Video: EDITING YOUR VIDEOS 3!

Let's see if this works and shocker.
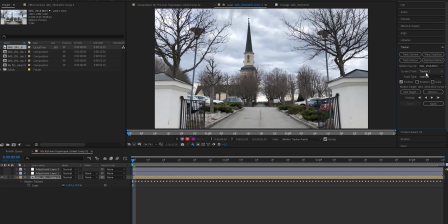It didn't work So I deleted that and it was time to do it manually So I went over to my tracker panel hit stabilize motion And if you guys don't know,
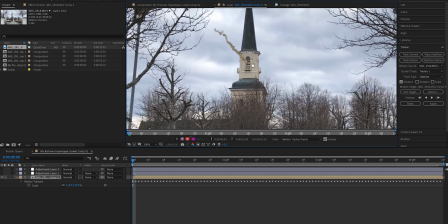I think I do have a tutorial on this But you can essentially do manual stabilization for your videos So I went ahead
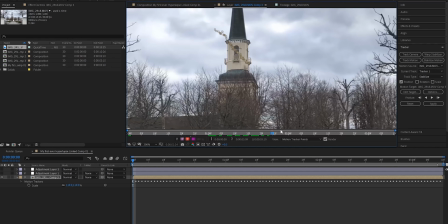and I was manually tracking the position of the church I was tracking some rotation for it going through tracking and then I apply it,
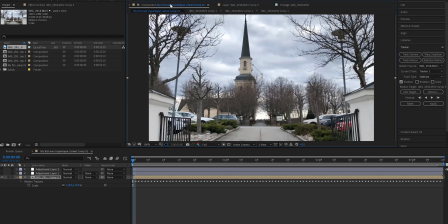you know edit apply Apply X and Y and then here's the first result that we're getting you can see we got a little bit of that position shake going
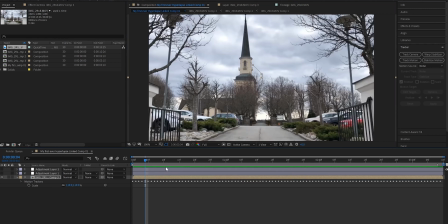away I went ahead and did it for the rotation you use two tracking points and I tracked on through it wasn't going great I tried watching some tutorials to see if there's something I was doing wrong It seemed like it was just not gonna work out after a few different attempts and a
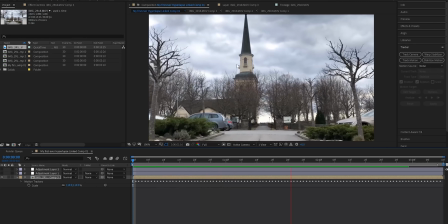few different tweaks I realized that the main thing that I was struggling to stabilize was this foreground I could stabilize the background a lot
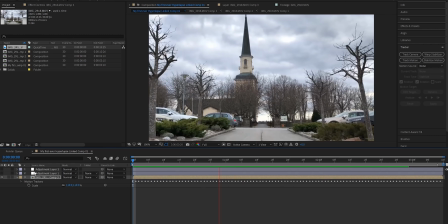But the foreground was just moving a good amount and there wasn't a whole lot I could do about that Overall to say that this clip did turn out pretty sick not my best at work I'm sure some people could do it a lot better than I can but I did my best So here is the before and here is the after Thank you so much Adam for sending in this clip really really appreciate it such a good first hyperlapse fan Keep doing them. Like I said way better than my first hyperlapse. So definitely keep it up, dude. You're killing it Alright, so this final clip is coming from Ivan. Thank you so much Ivan for sending this in in his email I said it was shot with a GoPro. He also linked his YouTube channel.
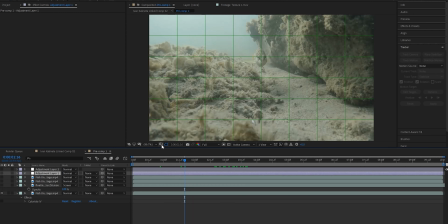You guys can check it out down below I'll link in the description now what this is is a shot with a GoPro of a fish swimming underneath the water That'll look pretty sick And I just want to see what I could do with a shot like this brought into After Effects because that's
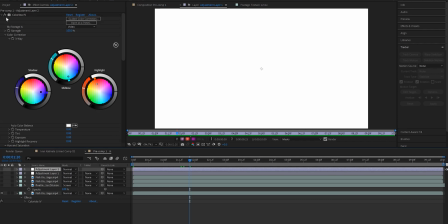the only program I know Practically and I started just messing around with a few different adjustment layers for the color grading I knew I wanted to just add in some blues. That was like the main thing. I just wanted to add some blue into the shot.
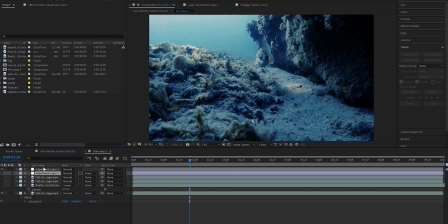So I started messing around a lot with Colorista, trying to get it just to look right, but still look natural.
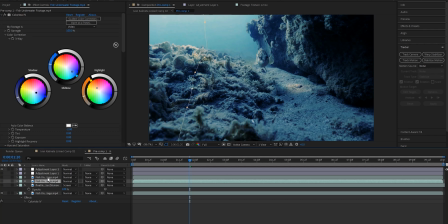It was a bit of a process, but I eventually landed on a grade that I was pretty okay with. The next thing I wanted to do is add in some depth of the field. Now the thing with GoPros is they sort of just have everything in focus. Their aperture is pretty high. So there's really no depth of field and I wanted to change that.
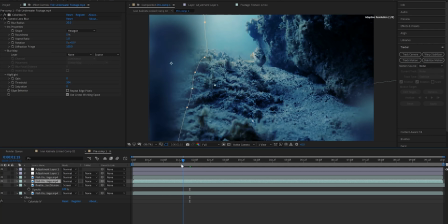So I went ahead and took some of this reef sort of coral or whatever it is I don't even know and I messed it out blew it up Blurred it and tried to make it look kind of natural on the side of the frames I sort of framed the fish in like a sort of a vignette of these foreground elements And this is one of my favorite things to do It's so so easy just to add
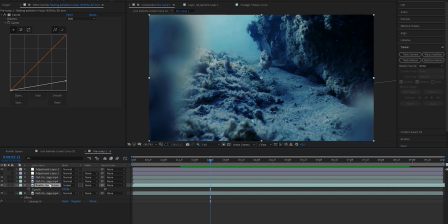in fake foreground elements like that And I think it makes it look a lot better just adds in that depth of field I messed around with a lot of like bubble stock footage that I got off of video blocks Couldn't quite get anything that I was loving until I found this floating
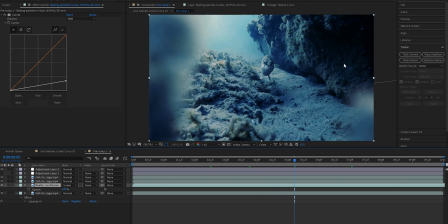particles footage I went ahead and brought that into After Effects and then changed the blend mode to screen And essentially it was just adding some more particles to be going across the frame adding some bokeh essentially nothing too intense Like those things are all about like refraining like holding back a bit because if it comes on too strong It ends up just looking cheap.
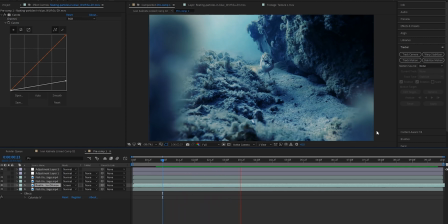Really. You just don't want people to notice it just kind of notice it subconsciously So I added in some of those particles swimming along the fish comes into frame He looks at the frame and then he slowly moves out and that was pretty much it.
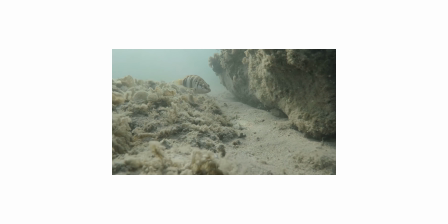So here is the before and here is the after
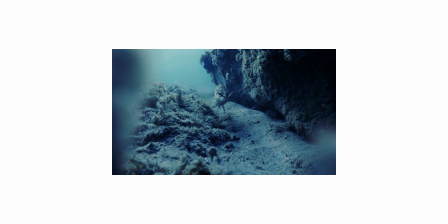All right And there you guys have it that is it for editing your videos three Thank you guys so much from the bottom of my heart for sending in your footage And if you guys want to see another one, let me know down in the comments below But right now don't click out of this video because it's time to do a little bit of a giveaway But unfortunately one of the requirements for this giveaway is that you guys are located in the US I know that really does stink and I'm really really sorry about that I know that the majority of my audience is not in the US.